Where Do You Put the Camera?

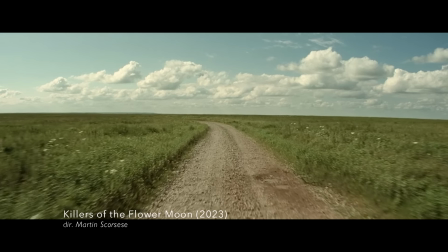If there's one question that crosses every filmmaker's mind, it's, where am I going to put the camera?
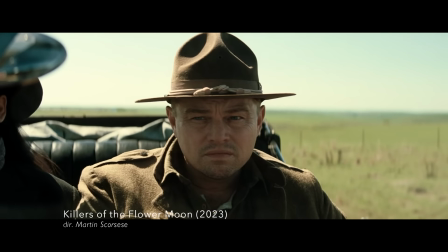Because after all, we can put the camera almost anywhere.
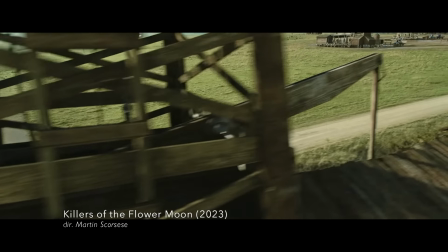We can shoot wide, medium, tight, cowboy, over-shoulder, head-on, profile, silhouette, clean, dirty, 2-shot, 3-shot, 4-shot, static,
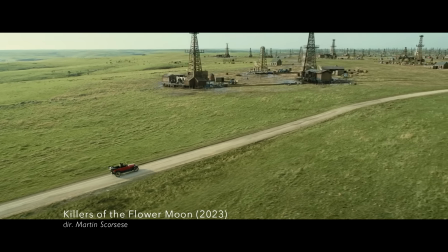moving, practical, CG, location, volume, dolly, car mount, gimbal, I do find that after all these years, and with all the new technology, there are more choices, and it's kind of good in a way, except that more than 2/3 of those choices you don't need to make. Right, because you end up wasting time or something? It's wasting time. So that raises the question.
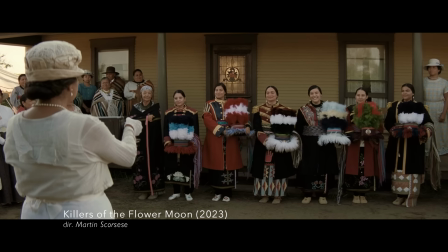When we're placing the camera, what are the choices we need to make? First, we need to decide, what is the scene about? Every scene has an intention, a reason to be in the movie.
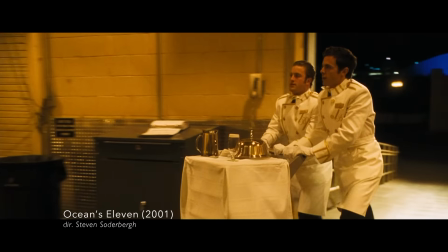And it's our job to figure out that intention, even if we wrote the script. You write it, you think you figure it out. Then the director says, who the fuck wrote this? Even if it's you.
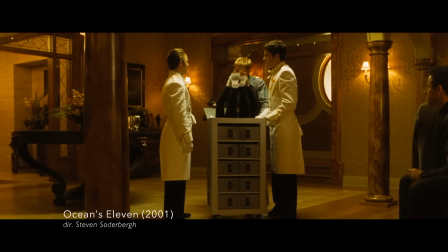Sometimes the intention is as simple as, the audience needs to see this piece of information.
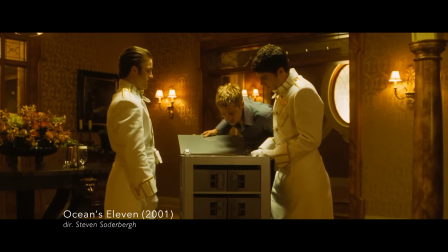You all right? You want something to read? Magazine?
In order to move the story along.
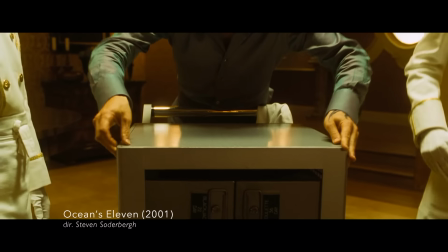But other times, a scene will require more nuance. And this is where the art of interpretation comes in.
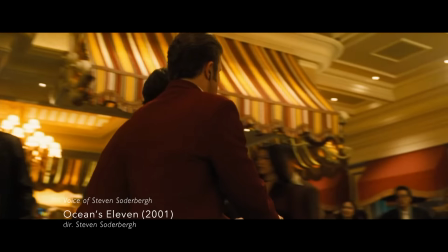Here's an example of a perfectly simple scene that it took me a good hour and 15 minutes to figure out how to shoot. The scene wasn't important. What was being said wasn't important.
God, I think I lost my card.
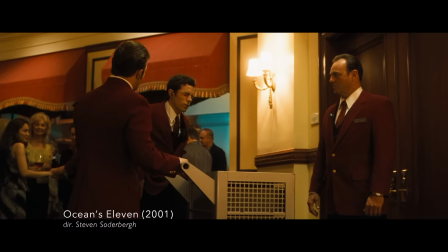Are you serious? Oh, Jesus, I'm so stupid. You are so stupid. You know.
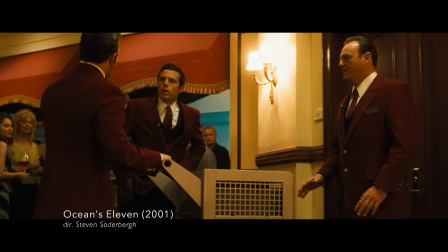Even though a scene might have 5, 10, 15 things going on, it is ultimately about one thing.
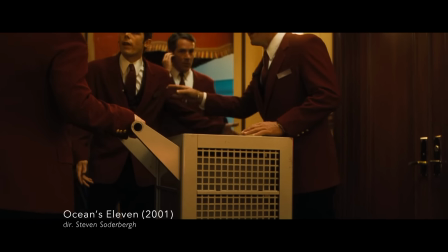And so I just sat down at a certain point and I thought, okay, what's the scene about? What is the scene about?
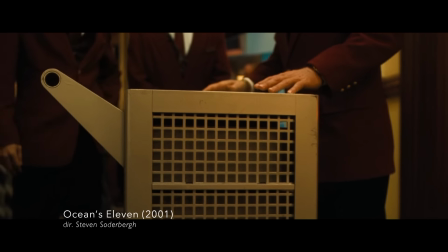The scene is about a guy in the cart. That's what the scene is about. And as soon as I figured that out, designing that shot was easy.
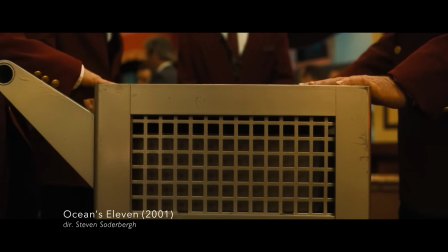And Soderbergh has placed the camera to direct the audience's attention to that one thing.
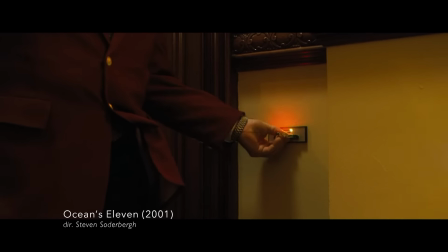But it's really that simple sometimes. Like, what information do we really need to get out of this scene? The next decision is, how do we block the actors? Laughing, jumping, Whether we solve it with storyboards,
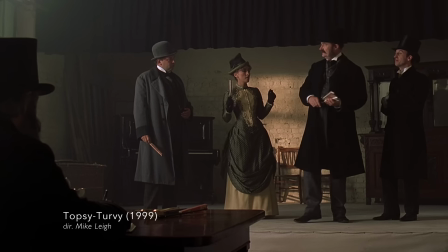figurines, or during rehearsal, how the actors move often informs where the camera should go.
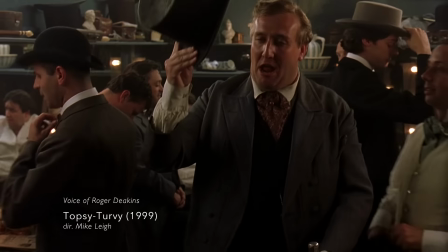How do you construct the shot, though? What's the process of actually working out, choreographing the camera related to the actors?
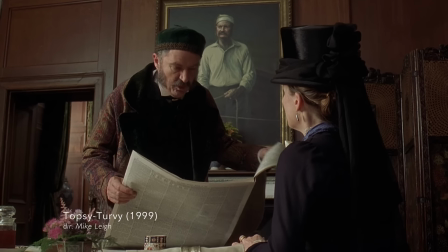The story is a dull one. Burn it, Hitchcock! Sir.
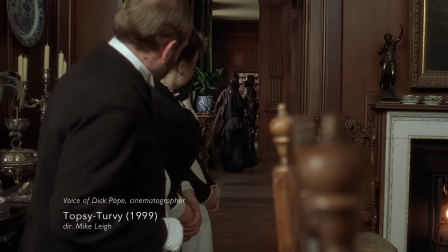Fundamental, this. Absolutely fundamental. We watch the action first. Let's take a look at the same scene, blocked 2 different ways.
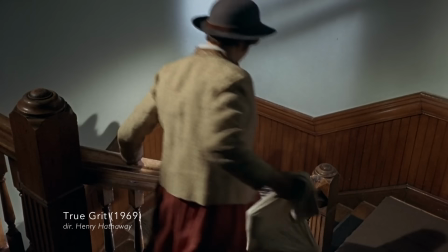In the 1969 version of True Grit, Rooster Cogburn is standing on a staircase by himself when Maddie Ross approaches.
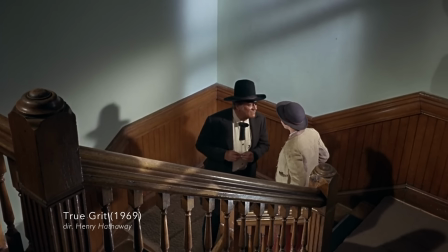Mr. Rooster Cogburn? What is it? I'd like to talk with you a minute.
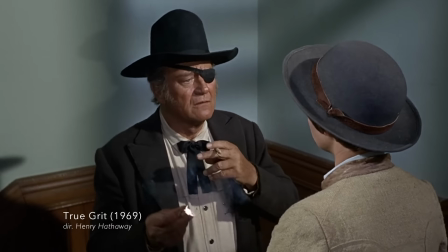Because of where she's standing, the 2 of them are placed at an equal height. While in the 2010 version, Maddie is already at the bottom of the stairs, waiting for him.
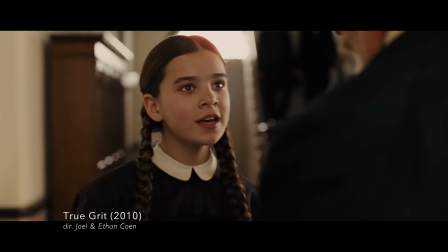Mr. Cogburn? What is it? I'd like to talk to you a minute. What is it?
And as a direct result, he towers over her.
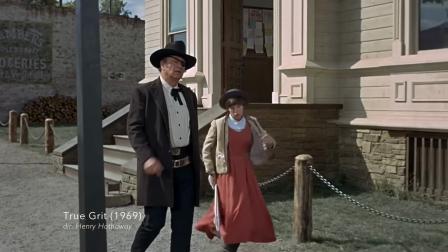In this blocking, he keeps moving, and she has to chase him. But in this blocking, she stops him.
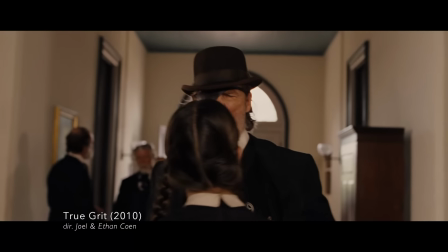No matter how he moves, she's already there.
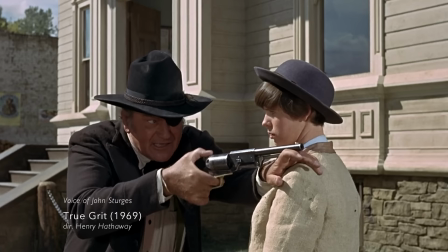You don't go out there with preconditioned notions of how you're going to set the camera for every scene.
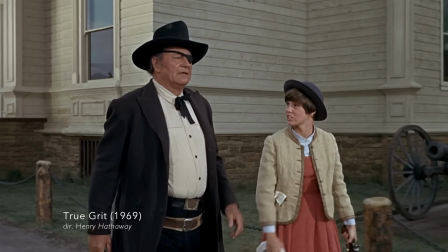You watch the scene.
I'm afraid nothing's going to be done about Cheney unless I do it myself.
And there's a place to see it.
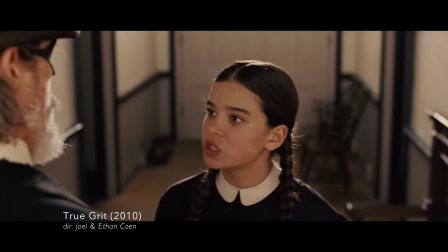Nobody here knew my father, and I'm afraid nothing is going to be done about Cheney except I do it.
That's where you put the camera. The third choice is a bit more abstract. How do we want the camera to behave? The shots were designed, or at least I like to call it like a philosophy of a shot.
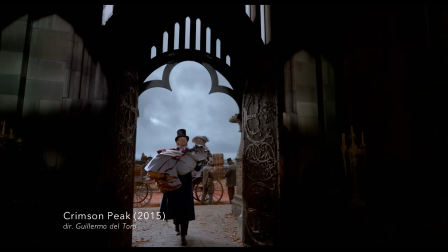With every project, even every scene, we choose a general approach for the camera, which influences where we want to put it.
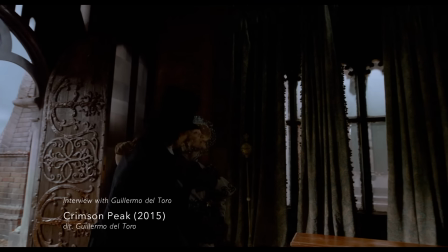I do this counter movement in all my movies, which is you receive them and you counter with the character.
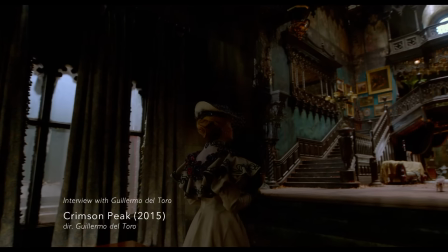It's in Devil's Backbone, it's in Chronos, it's in Hellboy 2, because I think it's great to discover the space first with the character.